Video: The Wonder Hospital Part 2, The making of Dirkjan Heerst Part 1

So we took this out, and then we
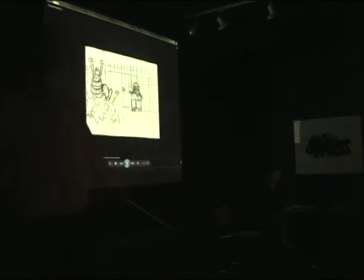made the scene where he puts on his cap that you see in the movie, and that for us was the moment of now he's in charge. He puts on his military cap, and then comes a military parade.
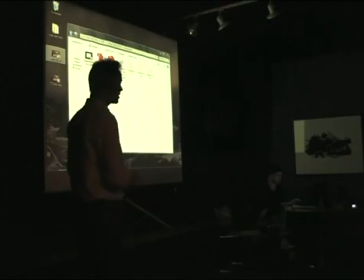So that was one thing, and the other problem was even bigger because we had made up this joke.
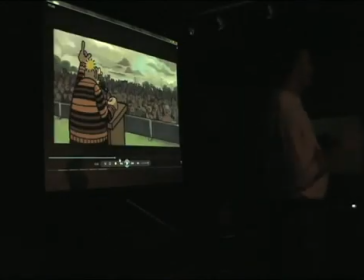Okay, he gets abducted by aliens, and then everybody thinks, okay, they want world control. No, it's a bunch of kids who want to make a joke, and the Earth explodes.
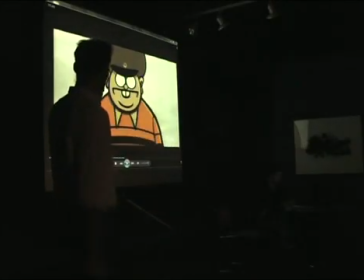This is the scene with the cap. Yeah.
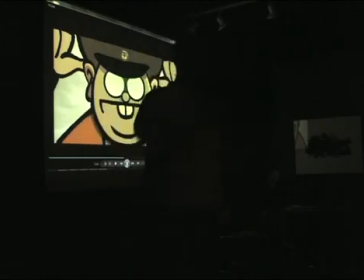I actually had to film myself putting on a cap because this was even difficult.
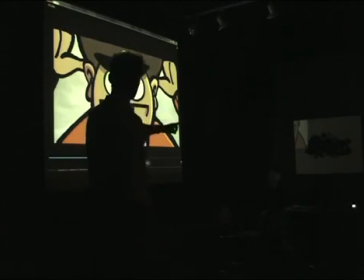His strange style. Remember, can you show the flag from the storyboard?
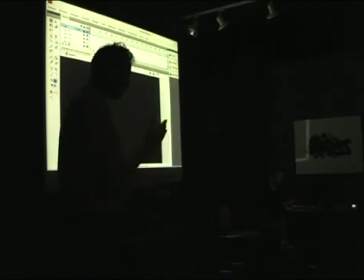Now we had this problem we had was how we're going to tell that these aliens are a bunch of kids making a joke.
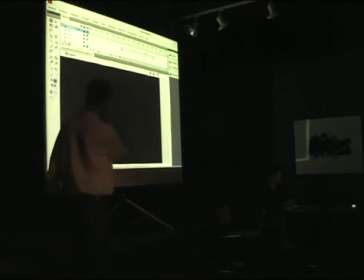First, we had another option. If I look back at it now, maybe it would have worked. I don't know. Yeah, let's go to that point.
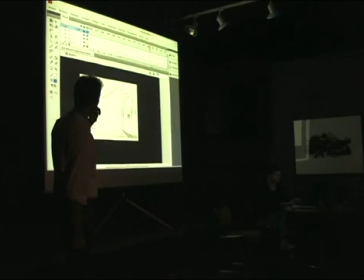Somewhere. Oh yeah, here it is. Yeah. Can you get it a little bit back, and I can tell where the story was at that moment?
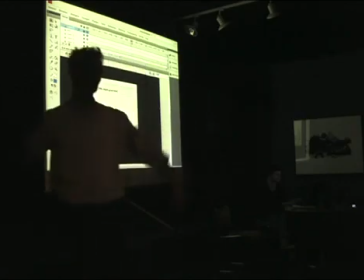Yeah. So now he became world leader, and he pushed the red button, and atomic war, and everything's gone.
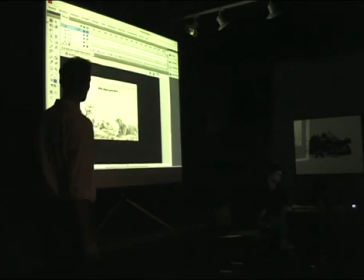Yeah, play it. And then we had this option. He crawls out of his hole because he's the only survivor, of course. And then this happens. The thing lands, they come out, take back their thingy, which is a quite funny scene, I think.
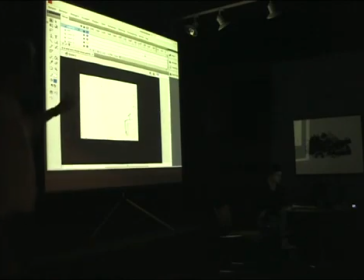He just stands there. Then the guys go back to their planet, and then this happens.
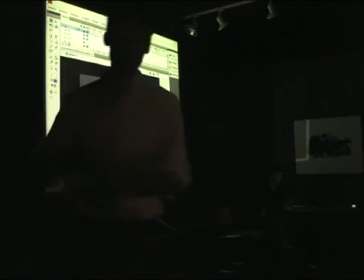See, so that's the difference. They have some kind of angry father opens the door and he said, "Where the fuck have you been?"
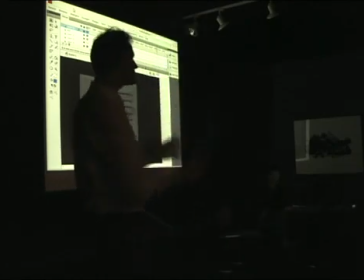And he said, "Oh, yeah, we just went, give me that thing." And we didn't choose for this because it's, like I said, when you want to make one joke,
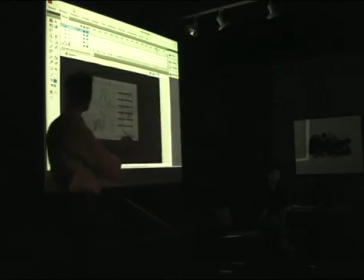you have to tell one story, and this is a bit a distraction, we thought, because what is that thing,
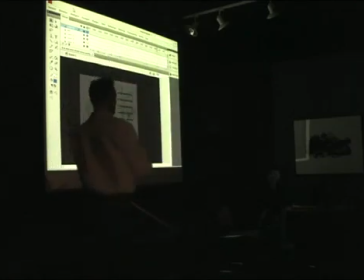you know? Is that the thing from his father that he uses all the time to blow up planets?
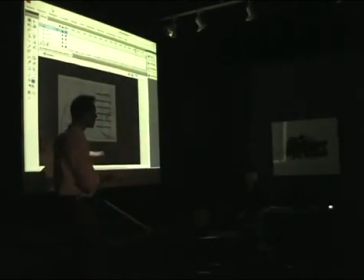Is he angry because the kids went joyriding his flying saucer?
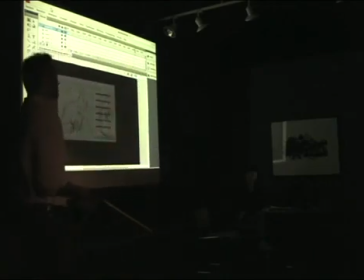What is that? So we just,
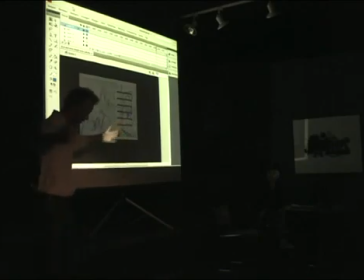kill your darling, because I really like the scene that everything is gone, he's the only survivor, then the saucer lands again and they take out his,
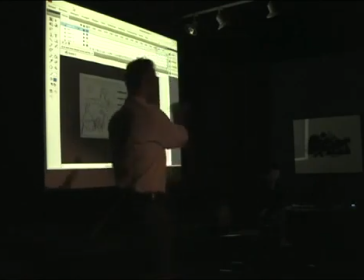they take it off and then they leave.
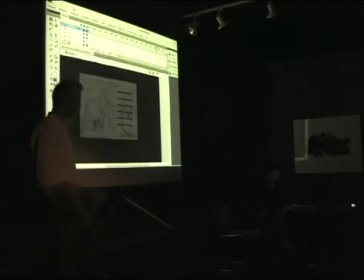It's funny, but we have to kill that because I think it works better if they just, walk into the house and the parents are home, we go to a room and do that thing. Because there's no distraction at all from what we wanted to show.
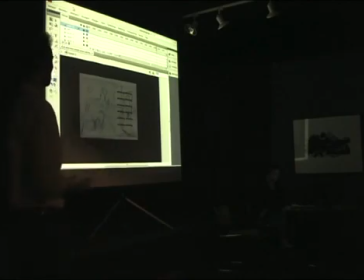Because we have no idea what that thing is. We don't know. And that's something I think is quite important because it must be stupid. We don't know. The whole Earth is gone, he's the only survivor, and he has no brains left.
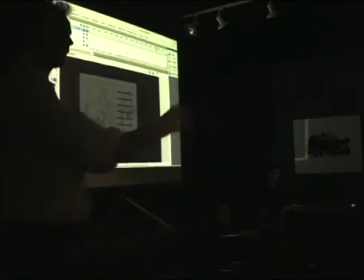Because they were taken out. And we don't care about him, which is in a 2-minute movie.
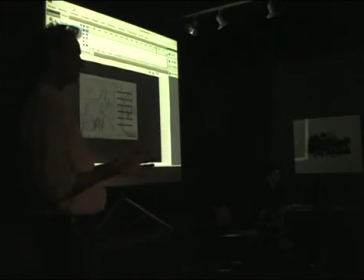Then the last scene is with completely different characters in a completely different world, which is against all rules of screenwriting, actually.
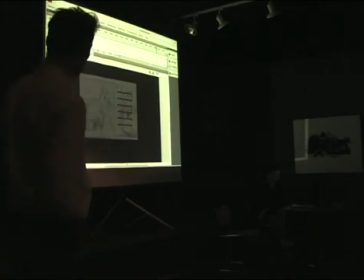So we just leave him standing there, and so that were the big two struggles, I think, in storyboarding.